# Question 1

An example of this from a previous thriller film is in The Bourne Identity, when Bourne enters the UN building and is trying to escape. However, there are security cameras always watching him, so he cannot escape.
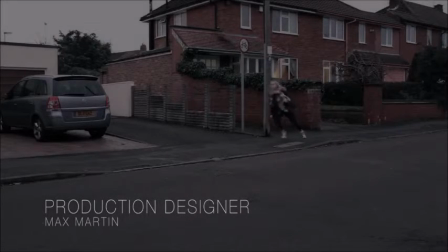[4:15]
Another common thriller code convention used in the openings of the films and the films themselves is the chase scene between the hero and the villain.
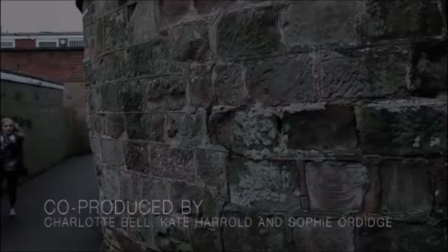[4:23]
This is used to build up tension for the audience so they can see that the hero is trying to escape with their life, and in our case, there's evidence needed to stop the villains from committing a crime.
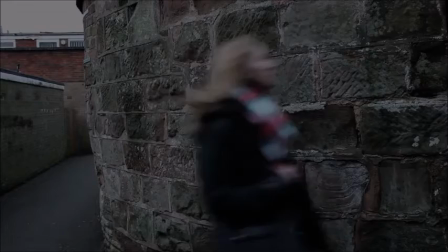[4:36]
So that the audience can feel the tension building,
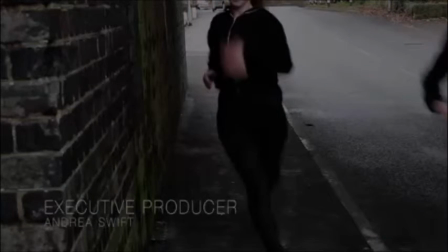[4:38]
there are lots of quick cuts back to the villains and back to the hero so that they can feel the tension and that the villains are still following.
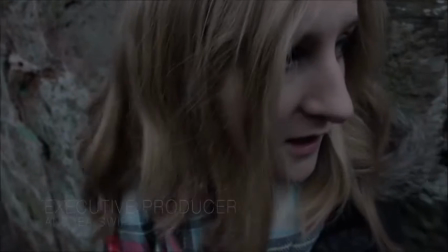[4:47]
Then, a shot shown of the hero escaping the villains is shown briefly, so that the audience feel that the hero has escaped with the evidence and is no longer in danger.
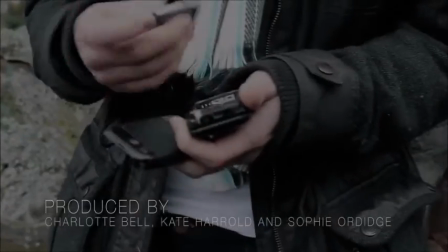[4:57]
By using a point of view shot, the audience also then sees for themselves from the character's point of view that the area is clear,
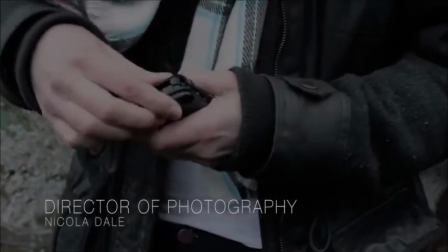[5:05]
again helping relieve the tension before it is built back up again.
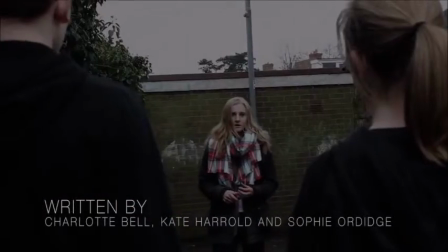[5:10]
Then, a deliberate silence is used in the score, so that when it starts again,
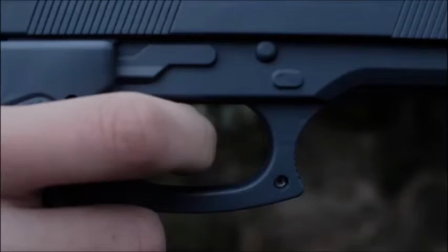[5:15]
when the hero is showing the villains once again, the audience feel the tension rise more immediately, before a gun, again a thriller code of convention, is shown and kills the hero. An example from a pre-existing thriller film where a gun is used to kill a hero is from the film Face Off.
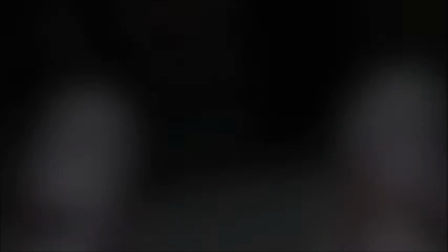[5:34]
Sean Archer's child is killed using the gun shot by Castor Troy.
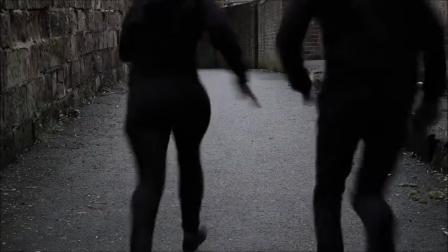[5:38]
Again, like our thriller film, sting in the score is used to make the audience focus on the weapon.
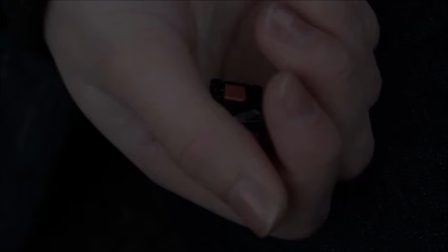[5:48]
Finally, the last thriller code of convention we used was the use of the title. We decided to make it black and white again to represent the good versus evil.
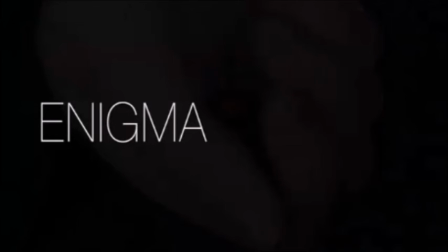[5:56]
We use a fade in and out transition so the audience can briefly see it before the full film begins.